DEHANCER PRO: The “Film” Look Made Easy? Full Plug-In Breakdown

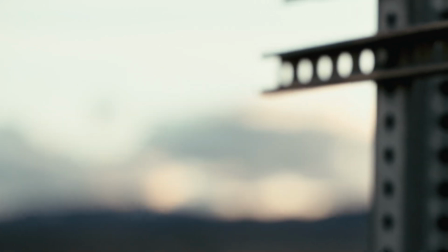4:19 The highlight roll off in film is much more appealing, which is what film compression recreates.
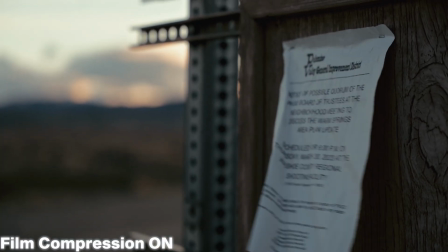4:24 Basically, the tool works by shifting the highlights into the midtones, without affecting the shadows.
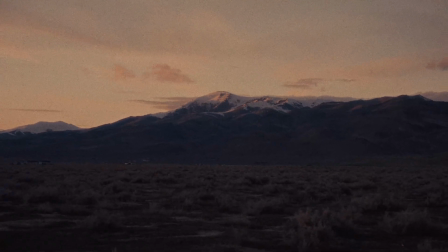4:29 This is a great way to ensure that your highlights aren't blown out, as well as making your footage look more analog. Compressing the image like this also makes the image more flexible for further grading.
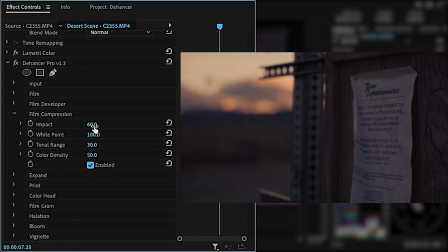4:39 Within film compression, the adjustments that are already selected do a really good job, so there isn't really too much that I mess with other than the impact, which is the total compression. If you pull the white point down, it'll add more contrast in the compressed range, but this will lead to clipping in the highlights if you go too far.
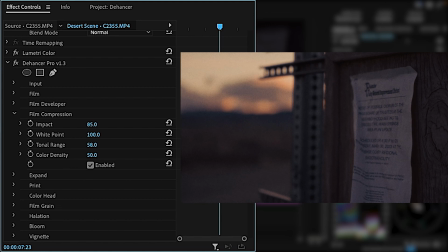4:56 The tonal range is the range which gets selected, so putting this to 100 means everything from your highlights to your shadows will be selected. Color density adds subtle saturation into the highlights, which can look super nice depending on the composition.
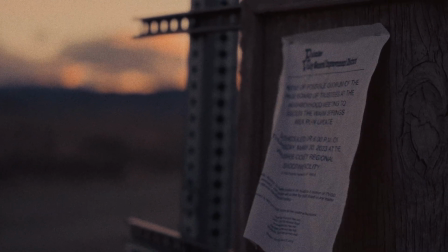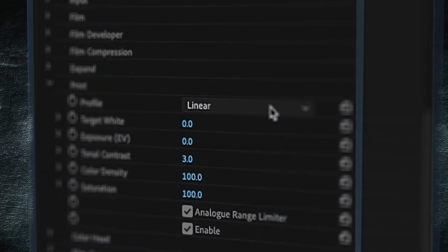5:15 The two main prints available in Dehanser are Kodak 2383 and Fujifilm 3513.
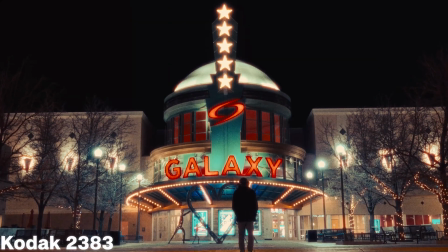5:21 The print tool works by taking the film profile and printing it onto either 2383 or 3513.
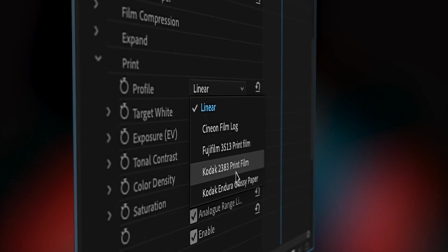5:27 The other options to print to are Cineon Film Log and Kodak Enduro Glossy Paper. The linear option doesn't select any print medium, only the film profile is applied.
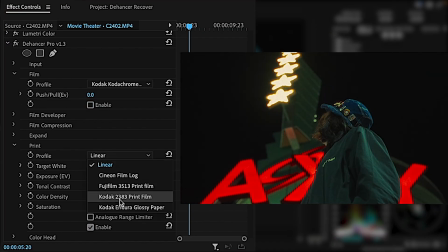5:37 It is also possible to not select a film profile and only use 2383 for a final look.
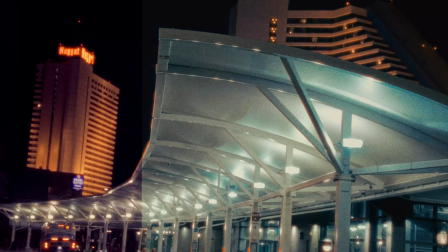5:42 Using different combinations of film profiles and prints, or either, basically means there is an infinite combination of looks that you can create and de-answer.
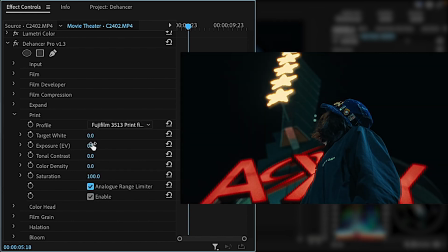5:50 The print films have a few extra tools to dial in the print look. The target white slider acts like the print white balance, so you can give the print a cooler or warmer look. I really don't touch the exposure slider in the print tool because I dial in my exposure using the input, but I will tweak the contrast and color density until I get the look I want.
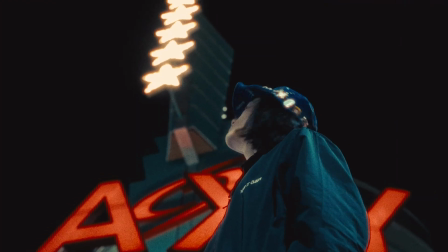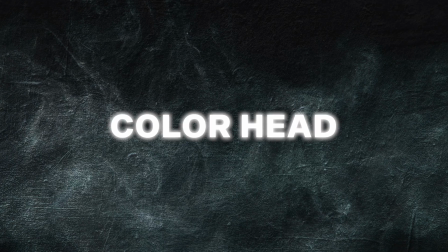6:14 Colorhead within Dehancer is your printer lights.
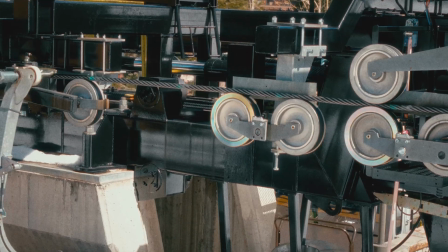6:16 The subtractive color correction responds accordingly to the print film that you've selected and is a great way to add more creative tones and improve your color separation.
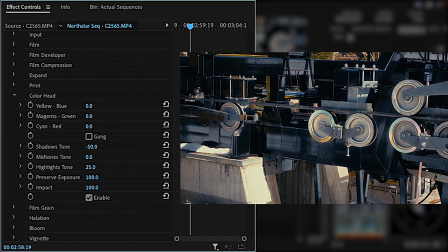6:24 If the film print ends up shifting the color, I'll use the color head tool to fix it. The sliders act like printer lights so it's really easy to fix the color if there's strong tinting. Also, the tone sliders make it simple to add some cool tones to the shadows to accentuate a teal orange look.
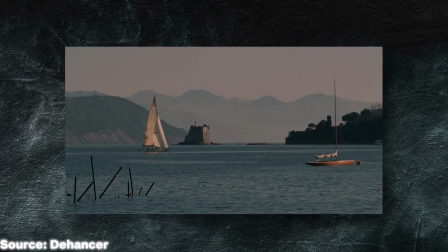6:41 The grain tool scans each frame of your footage and then creates a grain map of the highlights, midtones, and shadows.
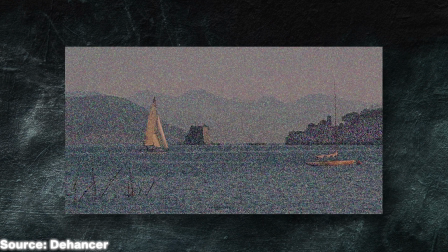6:47 Then, using some dehancer magic, it selects parts of the initial frame and rebuilds the complete image on top of the grain map.
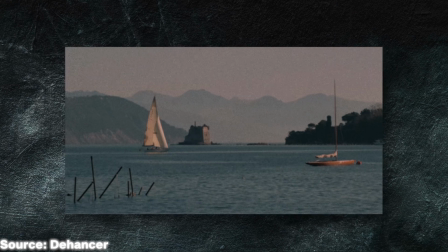6:54 This is the most accurate way to apply grain into digital footage because the grain in actual film is what creates the image.
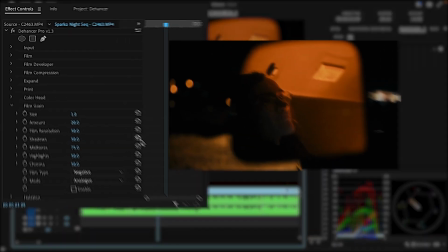7:01 I think the dehancer grain is easily one of the best out there. With the grain, the three main sliders I adjust are size, amount, and film resolution.
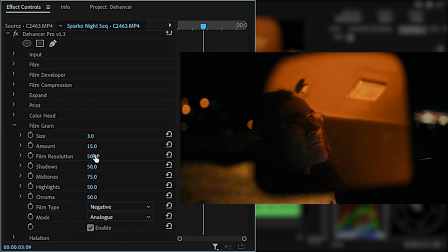7:10 Size affects how big each grain particle is, and amount adjusts the density. Film resolution makes the grain either very sharp or very soft. Personally, I like the softer grain because it covers up the digital sharpness and it really sells the film look.
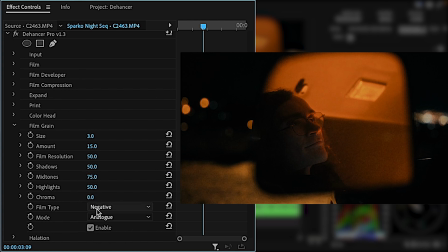7:24 I like to turn the chrome all the way down so there's no color in the grain, and sometimes I'll change the film type to positive which creates a more subtle grain.
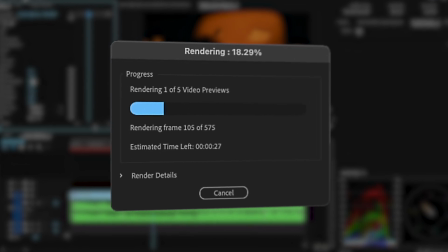7:32 The only real downside to the grain is that it's a really heavy effect and will definitely bog down your computer in render times.
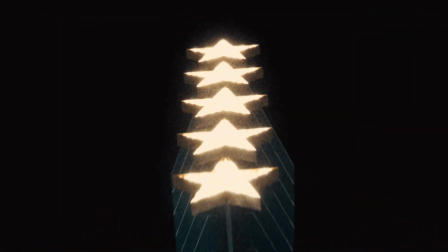7:39 To put it simply, bloom is the glowing effect that appears around lights and bright objects in the frame.
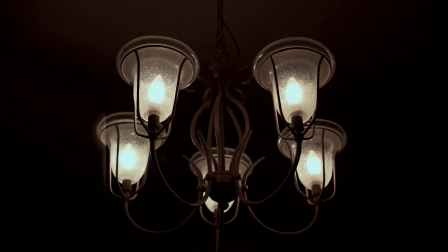7:45 Bloom is an optical byproduct which originates in the lens and is exaggerated by the film emulsion.
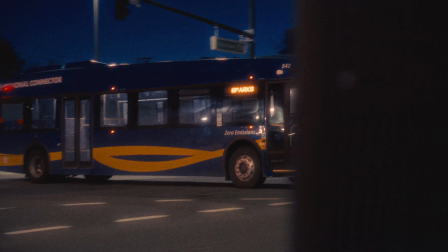7:51 The effect is most pronounced with vintage lenses and small format films. The default settings with bloom almost create a diffusion filter effect on the footage.
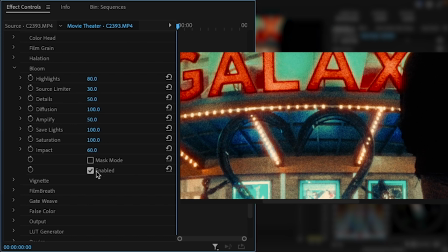7:59 It really softens out the harsh edges and skin tones, and the glow around lights looks good. I like to add a little more diffusion and turn down the overall impact, which makes a really nice effect. If I only want to add bloom to the specular highlights, I'll use the source limiter to deselect the midtones.
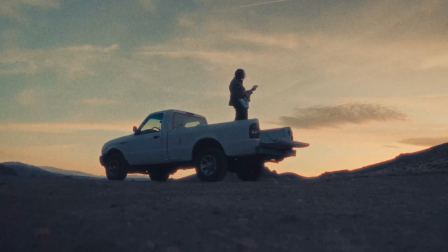8:15 Halation is a film emulsion effect visible as a subtle red glow around bright light sources, specular highlights, and contrasting edges.
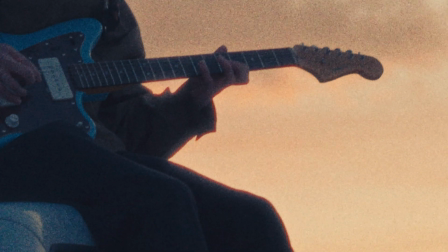8:23 Other than grain, halation is one of the most important aspects of film to emulate, and the halation within Dehancer is really good.